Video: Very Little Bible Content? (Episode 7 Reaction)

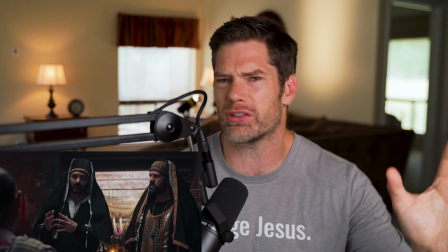Pharisees, in this case, are saying, you're looking in the wrong spot. You're not focusing on the right thing. And the Romans are saying the same thing back to the Pharisees.
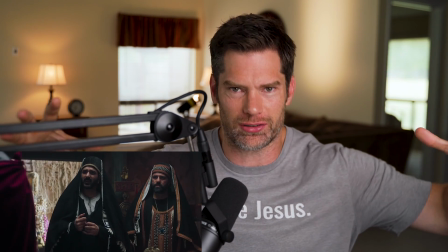So we're showing how this confusion starts and why Jesus caused so much confusion.
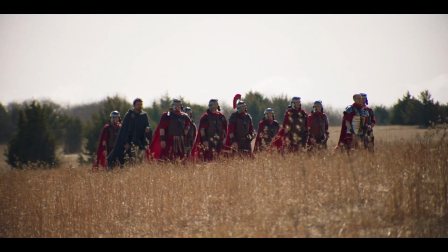And that leads into the next scene, which is between Gaius and Atticus. And this is the return of Gaius.
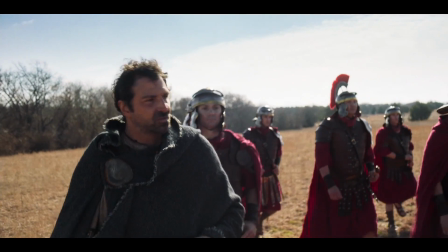And I know Gaius is also a fan favorite. It's funny how the Romans, even though they're the enemy, have engendered such passion among you, the viewer.
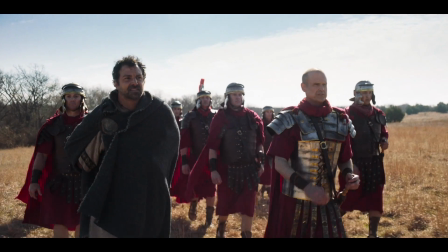We've got Gaius, who everyone loves, is back now, and he's interacting with Atticus, who is late to the party when it comes to Jesus.
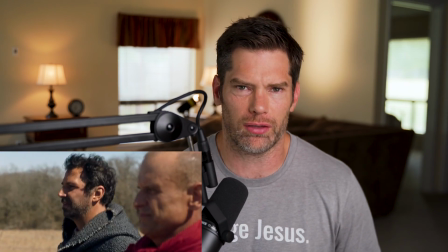Gaius has already seen some of Jesus's behavior and is wrestling with it himself. And now Atticus is experiencing this, and he is just confused.
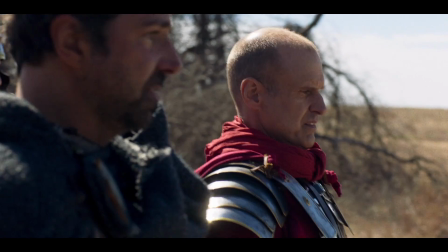Why is he confused? He says it in this scene.
He doesn't strike me at all as threatening or scary.
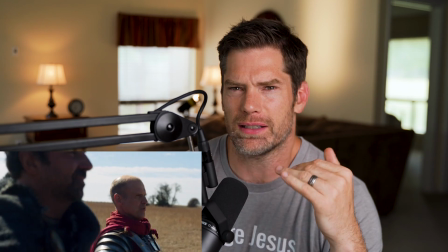And that scares me.
And that's what Atticus doesn't have a lane for.
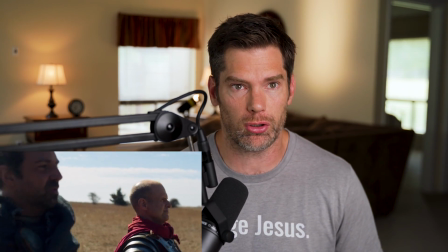He can't figure out why this supposed rebel, someone who is scaring the Pharisees and scaring even the Romans,
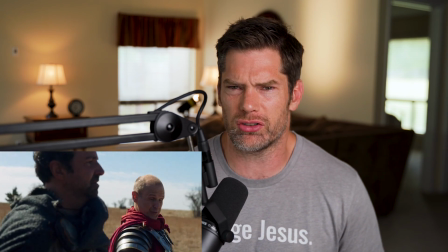why he actually seems to be not scary, why he's not preaching a message of rebellion. And that makes Atticus even more nervous.
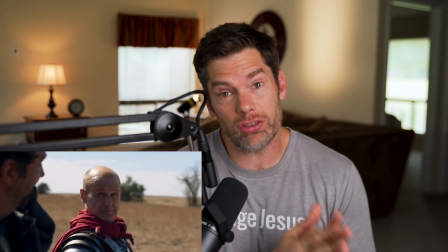As they're trying to figure out how to handle all this, you also see why the Romans didn't always just kill people.
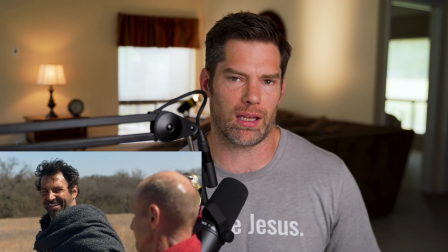Gaius has got these soldiers, and he's like, we're just going to walk right through Jotapata like we own the place. And Atticus is like, this is not the place to do that.
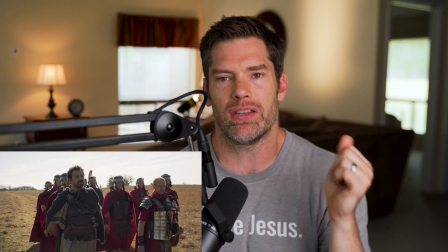This is the place where an all-out war could be started. These guys actually kill people. These guys are so religiously fervent that you might actually have a problem you're not looking for.
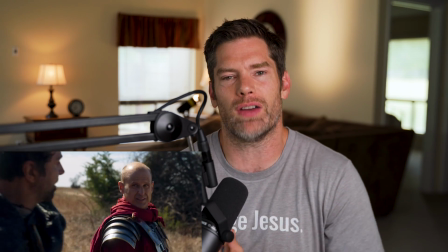And you can see, again, it's all about political interests. Everyone's motivated by either something they want to see or something they don't want to see.
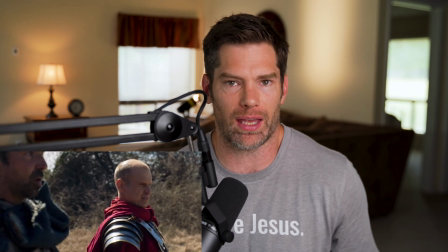And the Romans did not want war with everyone that they occupied. They were interested in keeping the peace.
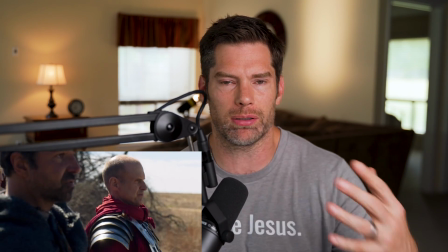They wanted to build a new society. And this is some of the backroom dealings, some of the political machinations that we like to show that give you the full flavor of The Chosen and
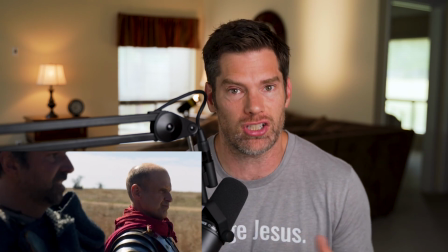the full backdrop and context of what Jesus was smack dab in the middle of. Why?
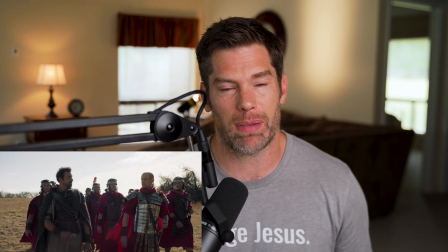Because it's going to end up making a lot more sense,
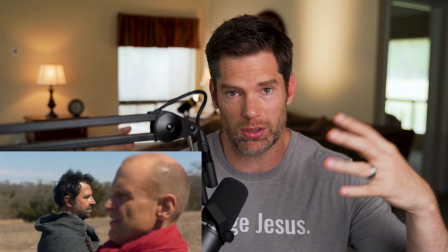and you're going to see all that went into the relationships between the Romans and the Pharisees in Jesus' death in future seasons.
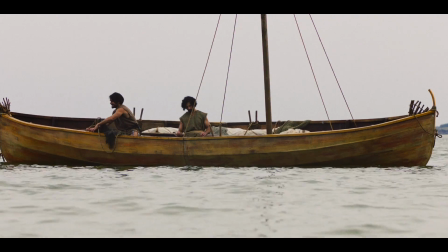Then we're back with Simon and Andrew in the boat, and you see that Simon and Andrew have switched places. Andrew is now freaking out.
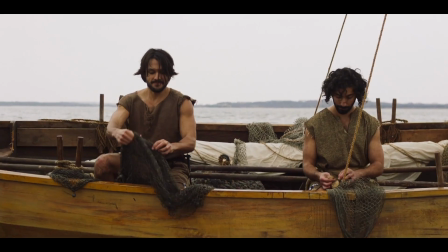He's the one who's a little bit more tense. He's the one who's feeling this strong sense of loyalty, and that the betrayal of that loyalty,
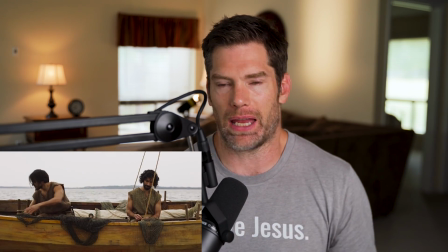which he thought Mary Magdalene was acting out, and Jesus even himself causing a little bit of trouble.
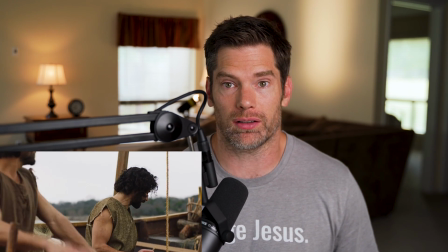Andrew isn't up for that. He does not want it. He's saying if we're going to fight a battle, that needs to be at the right times, and it's too soon for that right now.
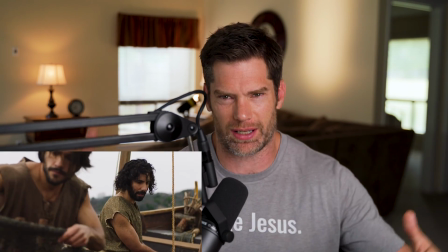And Simon's the one calming down, and we like showing the contrast. Human beings are complex.
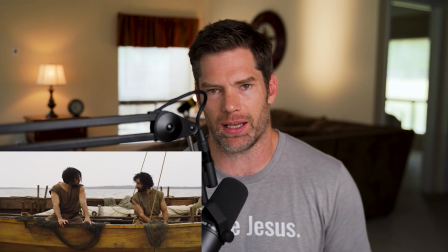Bad shows will present good guys and bad guys, and angry guys and calm guys, and that's it.
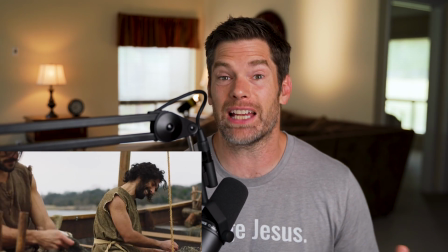And that's how they are for 7 seasons. We like to show the nuance. We like to show the flavor.
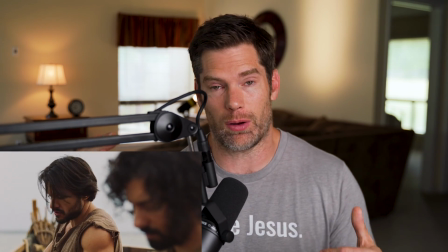And so in this case, we think when Andrew goes a little bit haywire, Simon's going to right size and going to calm him down a little bit.
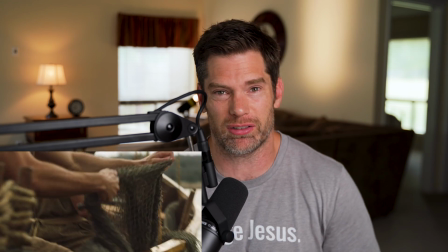And I think that happens in relationships.
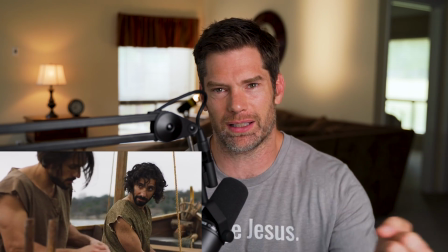I feel like that happens in my marriage sometimes, that if I'm a little bit more stressed or if I'm acting a little bit intense, my wife's response is to be a little bit more calm,
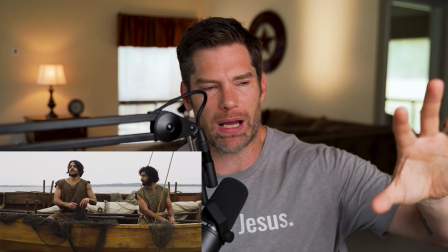especially when it comes to parenting. You know, you sometimes see one spouse is starting to overreact and you go, wait a minute, calm down a little bit.
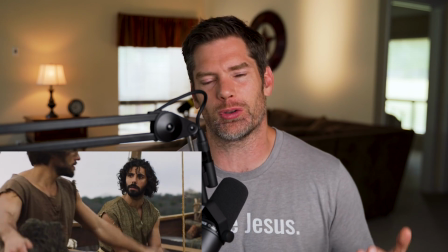Let's treat this a little bit more objectively. And then the roles switch. That happens with Simon and Andrew here as well.
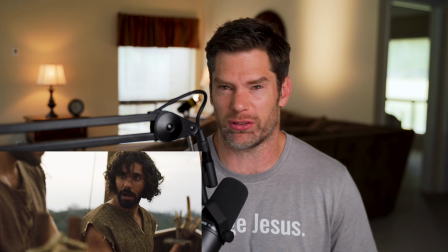Simon is the one now trying to calm Andrew down, and Andrew's like, whoa, you're a hypocrite. And this is what happens.
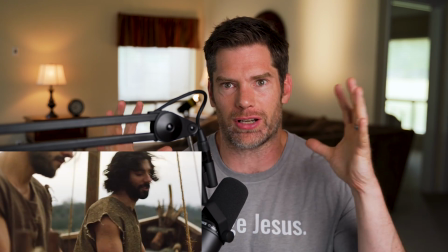When they're following Jesus and when they're getting confused, they start acting contrary to what their natures are sometimes.
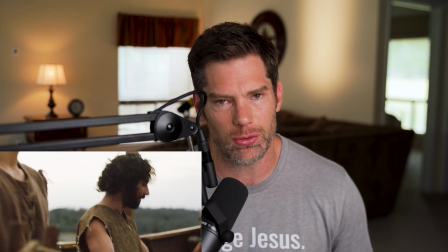And we think that that's very human. And that's what we're trying to do with this show, is give you the humanity of these people and make sure that they're not just cardboard cutouts.
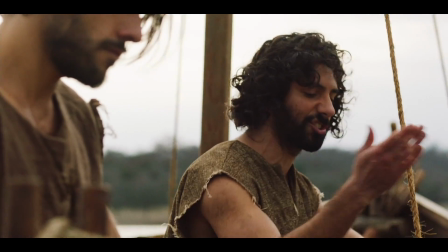Certainly won't do anything selfish. Leaves the group stranded at camp for 2 days starving, or puts Jesus on edge, makes him snap at the Pharisees who are hunting us down now.
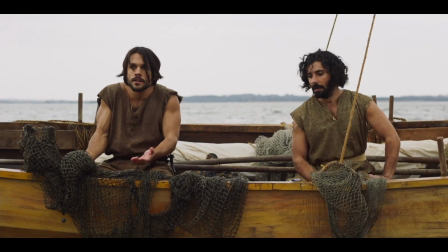He was grieving John's arrest, and they're not hunting us down. You're so dramatic.
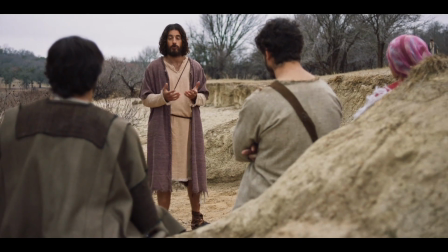But now we've got the arrest. And I know that when some people saw the trailer for this episode, they were like, wait a minute, this is too soon.
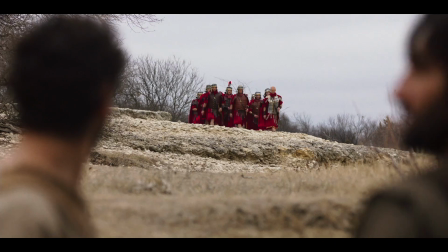What are you doing? Why is Jesus already being arrested? Of course, this isn't the arrest, which then calls into question, well, what arrest is this?
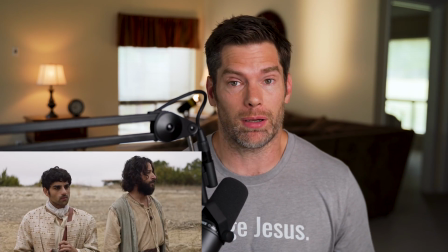I don't remember another arrest in the Bible. This isn't in the Bible, but as we always ask ourselves, is this plausible?
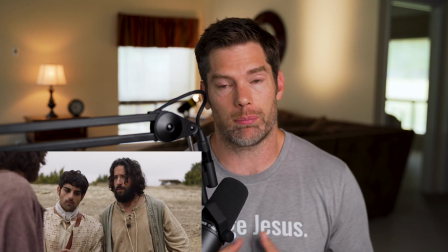Is this plausible that Jesus would have been arrested? In our opinion, of course, which is why we did it.
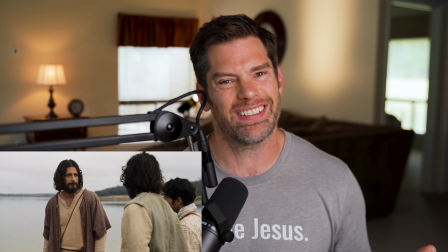The answer is yes.